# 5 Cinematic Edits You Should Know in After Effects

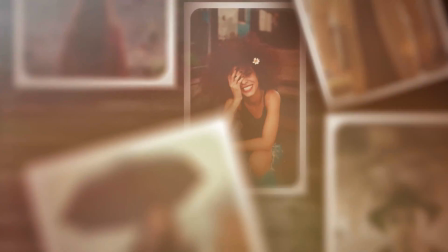[0:00]
Do you ever feel like your projects are missing something and you need an idea to help take your After Effects projects to the next level? Well, here are 5 editing tricks that I often use to help make my work stand out in After Effects. And the best part is that each of these editing techniques should take no more than a minute to apply. So let's get started and let's jump in.
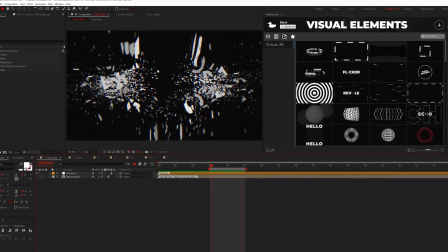[0:16]
The first cinematic edit is all about creating a blur around the edges of your project.
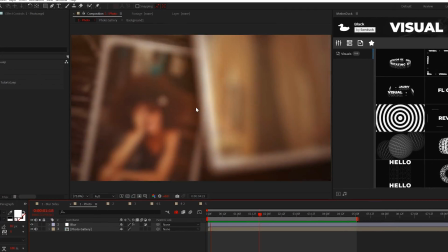[0:21]
This way you can direct the focus of your viewers to the center of your work while also creating depth and bokeh,
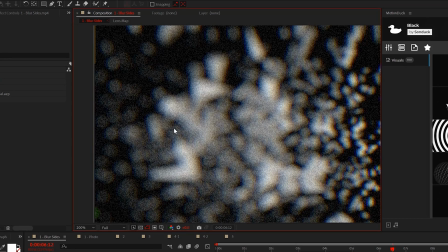[0:27]
which are these little out of focus circles here.
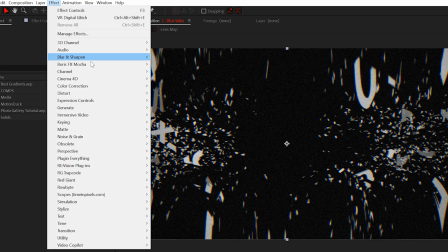[0:30]
To create this effect, add an adjustment layer into your timeline and go to Effect, Blur and Sharpen, and select the Camera Lens Blur effect.
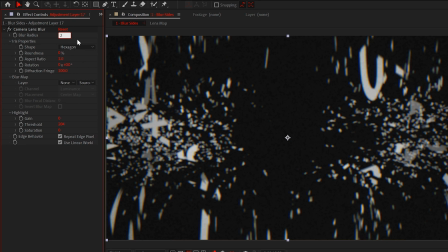[0:38]
Now, increase the blur radius to whatever value you think works best for you.
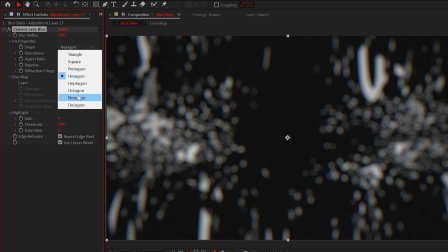[0:42]
Now, if we come here to the shape, we can change the shape of the bokeh, which once again is how your out of focus elements will look like.
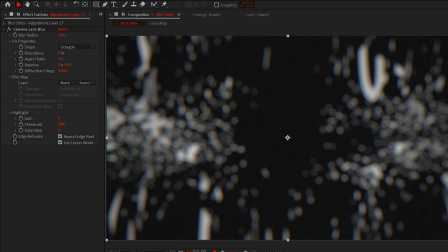[0:50]
I usually select octagon, but use whatever you want. Now, of course, we don't want this blur effect applied to our entire composition,
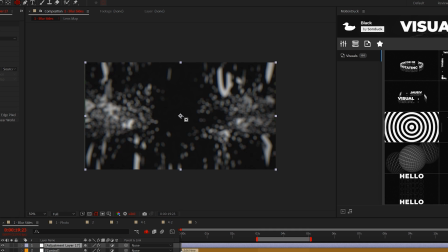[0:57]
so one quick way we can remedy this is by grabbing the ellipse tool and masking out a circle.
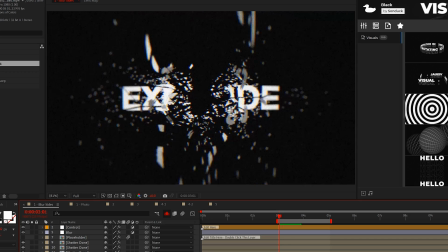[1:02]
Then, just increase the mask feather, and that's how to create a cinematic blur for our first edit.
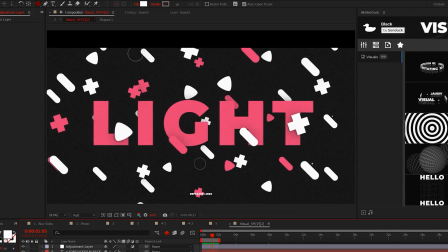[1:08]
If blurring is not a possibility for you, for our second cinematic edit, I was just taking a look at applying CC vignette to your final project.
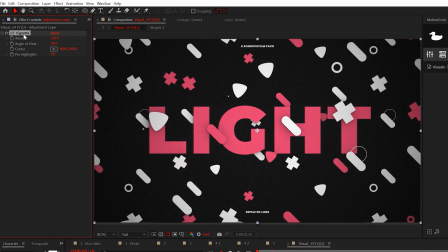[1:16]
This is a very simple effect to help center your audience's eyes. If you want something more powerful, I would suggest taking a look at CC Spotlight.
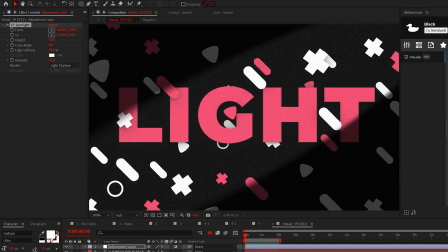[1:24]
With the Spotlight anchor points, you can easily move the lighting of the effect to create focus on your project while applying high contrast.
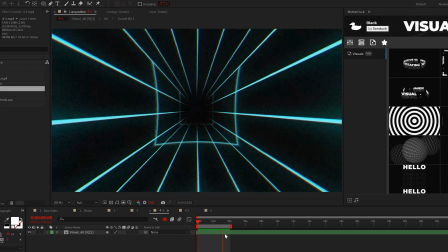[1:31]
The third cinematic edit you must know and will love creating is chromatic aberration.
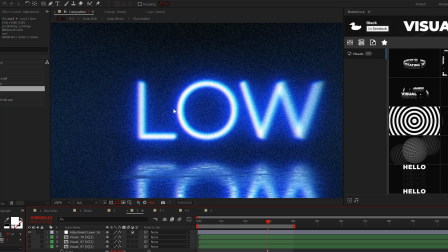[1:36]
By adding a chromatic RGB split effect, this is a fast way to add extra detail to any project you're working on, and this is so easy to do now.
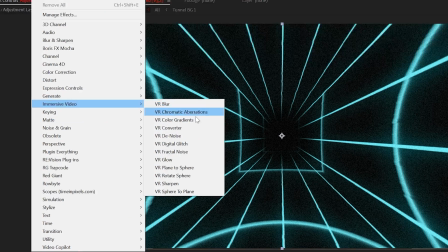[1:43]
Apply the VR digital glitch effect to an adjustment layer.
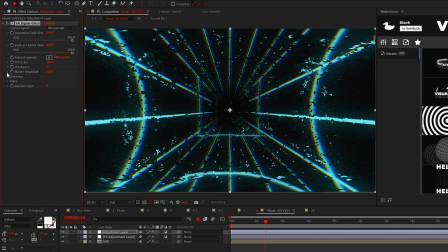[1:46]
By default, this effect is just a glitch, so pop into the distortion menu and set the distortion X to 0 and the complexity to 1.
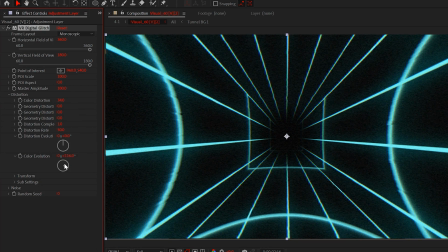[1:54]
Now you can adjust the color distortion and even animate the color evolution to dial in your RGB effect.
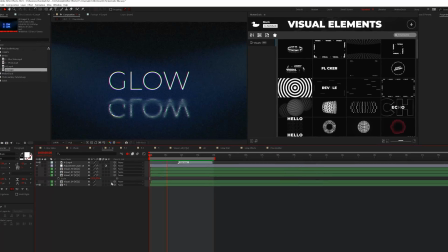[2:00]
Test out this effect on your edits and see how it looks. Being able to properly glow elements within your project is a must know.
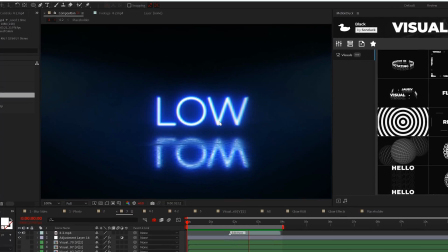[2:07]
So for our fourth cinematic edit, learn how to apply cinematic glows.
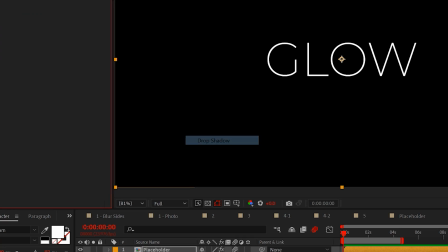[2:11]
Start with the drop shadow effect from the perspective menu and change the shadow color to any color you want your glow to be.
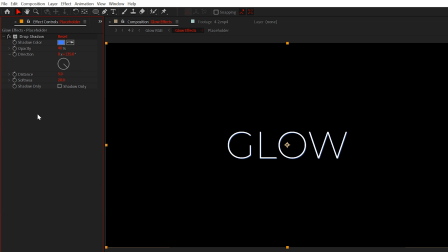[2:18]
Set the opacity to around 40% and the softness to 20. Then duplicate the effect and set the softness to 90. Now we can apply the glow effect. Set the intensity to about 2 and set the glow colors to A and B colors.
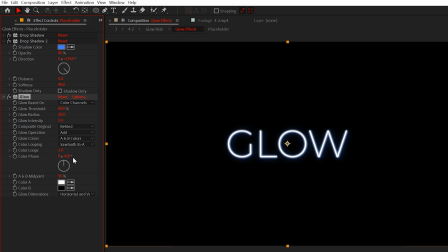[2:31]
Then set the color looping to sawtooth B greater than A. Lastly, go to color A and set it to your drop shadow color. Now we can duplicate the glow effect and increase the glow radius to around 100. Then duplicate the glow effect one more time and reset it.
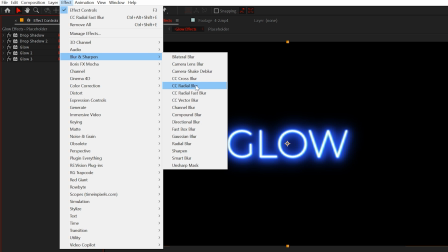[2:48]
Lastly, if you want, apply the CC radial blur effect and set it to a centered zoom.
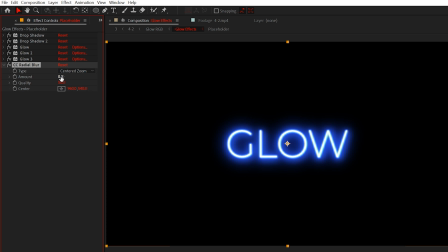[2:53]
And increase the amount until there's a little blur around the edges.
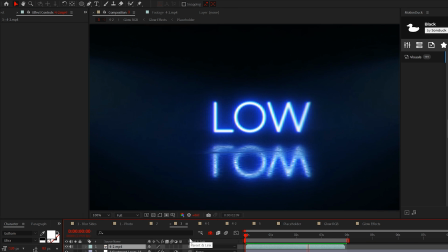[2:56]
This effect is of course optional, but by applying this effect stack, you can easily create beautiful glowing effects.
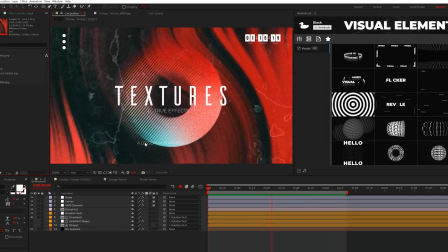[3:03]
The last cinematic edit is all about texturing and adding overlay assets to your projects.
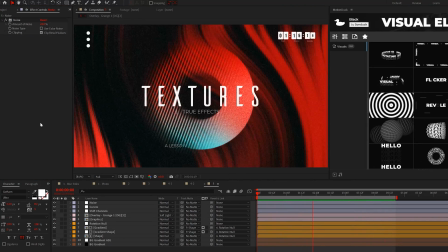[3:08]
I have my scene here that is ready to go, but I want to add something more to it. So I have this texture and I will apply it to my edit.
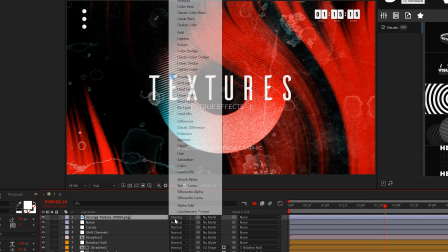[3:15]
We can set the blend mode to add, screen, overlay, and even soft light. Just experiment with the blend modes.
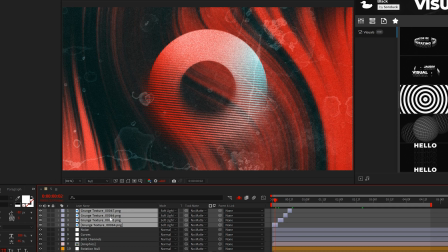[3:20]
And if you have multiple textures, you can edit them together and pre-compose them into one layer.
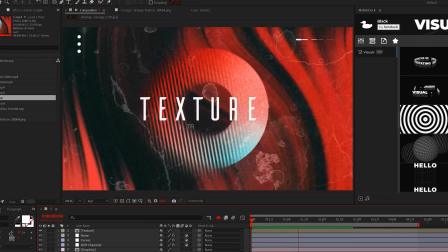[3:25]
Then change the mode of your composition. This will give your edit a gritty feel.
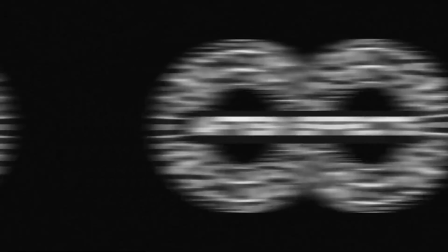[3:31]
Speaking of building your library of cinematic edits, if you need to push your After Effects and Premiere Pro work to the next level,
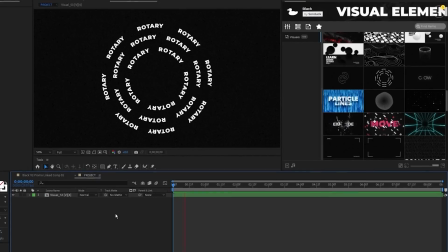[3:36]
be sure to pick up our motion graphics pack where you can instant import titles, logo animations, and many cool templates to save you endless time.
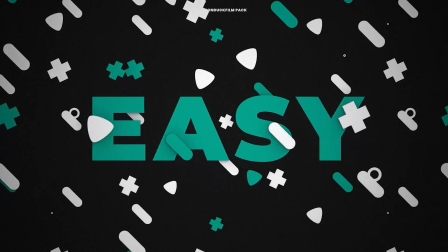[3:44]
You can easily change colors, text, and all parameters to fit your project needs. So be sure to check the link below to pick up your free template pack and always be creative.